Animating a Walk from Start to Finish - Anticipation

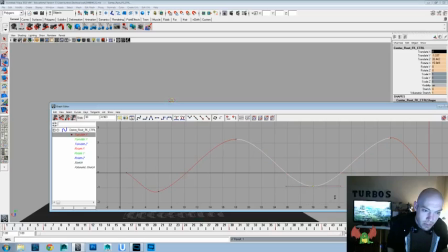1242s
We don't want too much sway, so maybe a little under 1, and the reason why I say a little under the 1 here is just because I've used this rig a lot and I kind of know
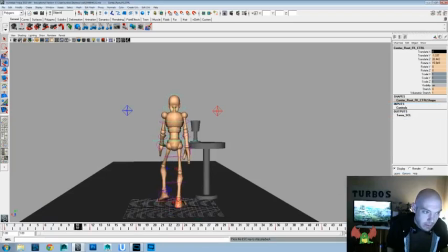1253s
how much sway is going to feel like what, but I think that's a nice little amount. And we'll do a tiny bit of rotate on each side. Again, we want to keep the walk part almost not the focus of today's video.
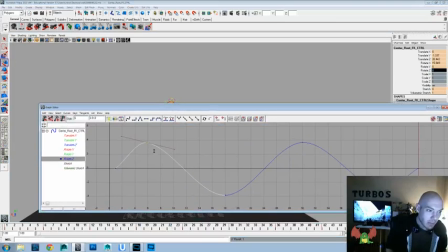1271s
We want to make the anticipation and picking up the cup the focus. So if we can make the walk as neutral as we can,
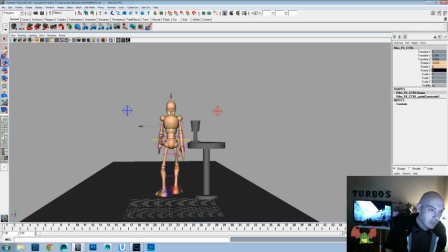1279s
that's probably going to be good for us, so that we can make sure that we can catch the viewer's eye looking at this hand and that action of picking up the cup. We also want to anticipate it, so we're going to bring back the hand and then scoop up on the cup,
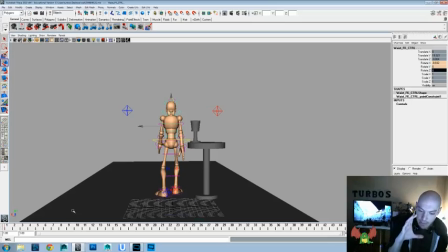1294s
and we're also going to change it so that the head is definitely looking at the cup before we pick it up, because that's another way to add character and believability, is that like before you do have your
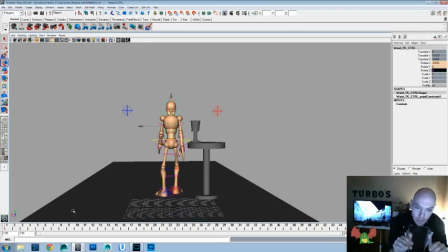1310s
character do an action, have them look and focus on whatever it is, and then do it, because that's a little more natural. Like if I want to make sure that I'm close to the mic, look at the mic and then I move towards that. It's just another way to sell that there's a little bit of thinking and thought process behind what the character's doing it before they do it.
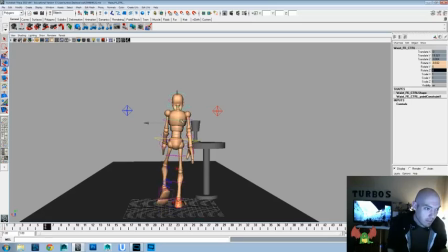1328s
Now, rules are always meant to be broken, and they're there for a reason, so your character might be someone who doesn't think before they do something. So in that case, you probably wouldn't have them really look before they do stuff.
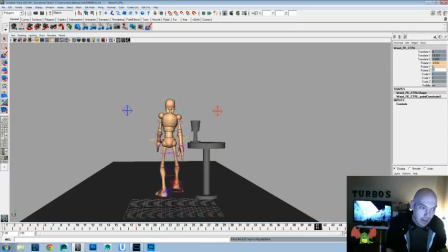1345s
So you just have to be aware of why an idea or a rule is there, and then when it's good to break it or when it's good to stay with the theory or the idea.
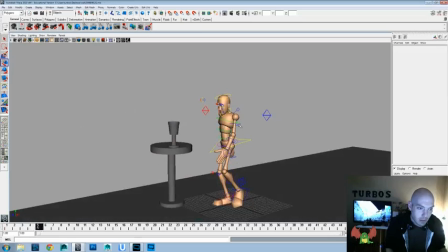1361s
Okay, let's get this. Let's finish on up on the hips.
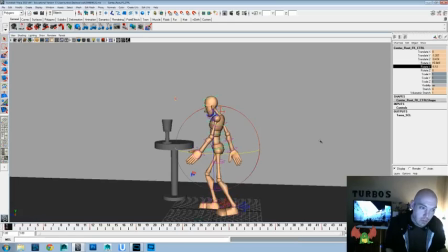1365s
I'm just going to save, and we're going to rotate to favor that forward step, and that forward step, that forward step, and that forward step. I feel like this is going to be a little over exaggerated, so we're going to probably have to pull that back.
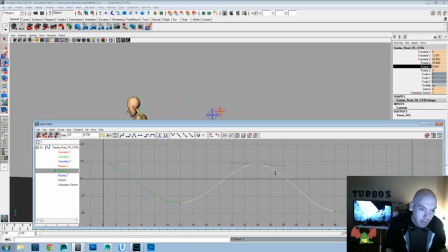1379s
So go under rotate Y and scale that down a little bit. 10 is probably still a little too much, but we'll see how it looks from there.
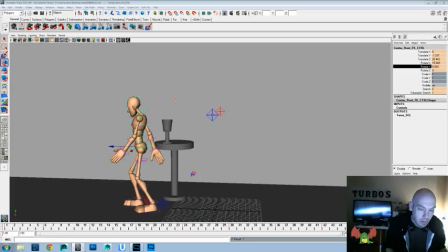Chest to offset and twist from the movement of the hips,
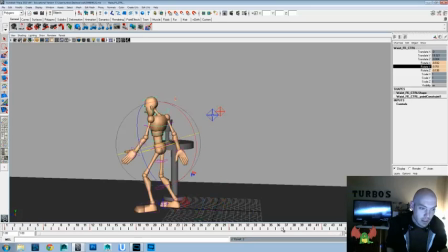1407s
and back and twist and back and twist.
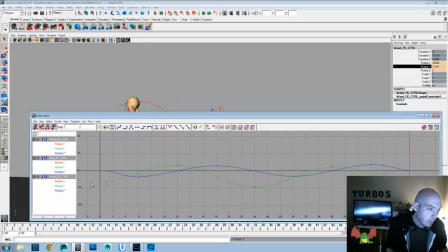1414s
Okay, now let's go in and we'll balance that out again. And depending on how much time and how quick this movement feels of the pick up the cup, I might start off in our starting pose of having that hand that's going to pick up the cup up
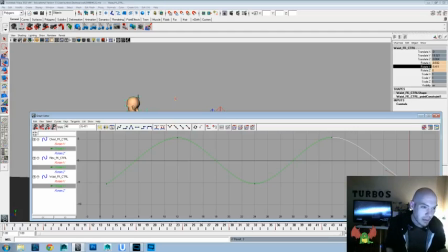1434s
before, just depending on the timing. If it's too quick to raise the hand, then pick it up, versus having it up already and then still just pulling it back and out more.
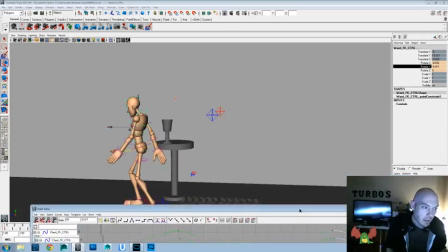1444s
So that's something that we'll have to mess around with.
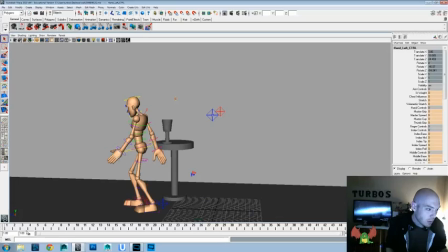1446s
I also think we're going to just make this opposite hand into like a loose kind of fist. Doesn't have to be a tight one. We don't want to sell that it's like an angry thing, but just a loose cupping of the hand,
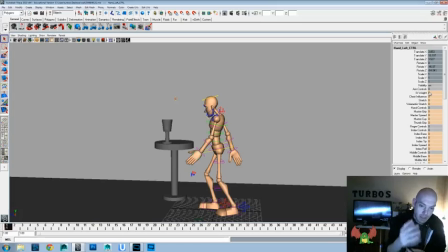1461s
so that to keep less focus on that, so we don't have to add too much sway into the fingers and everything, because we don't want that to be the center and focus of our animation that we're doing.
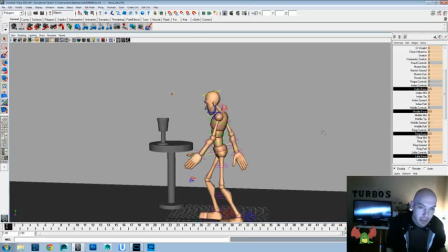1472s
So that's one thing to keep in mind throughout a lot of your
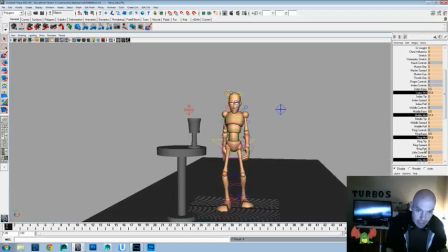1476s
animation, is to figure out what is the point and the idea behind your shot, and how can you make
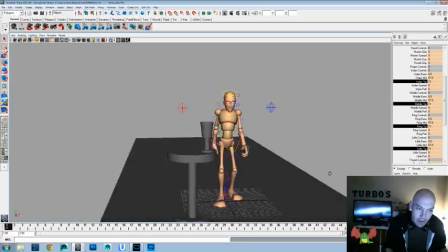1485s
the whole shot work together and feed into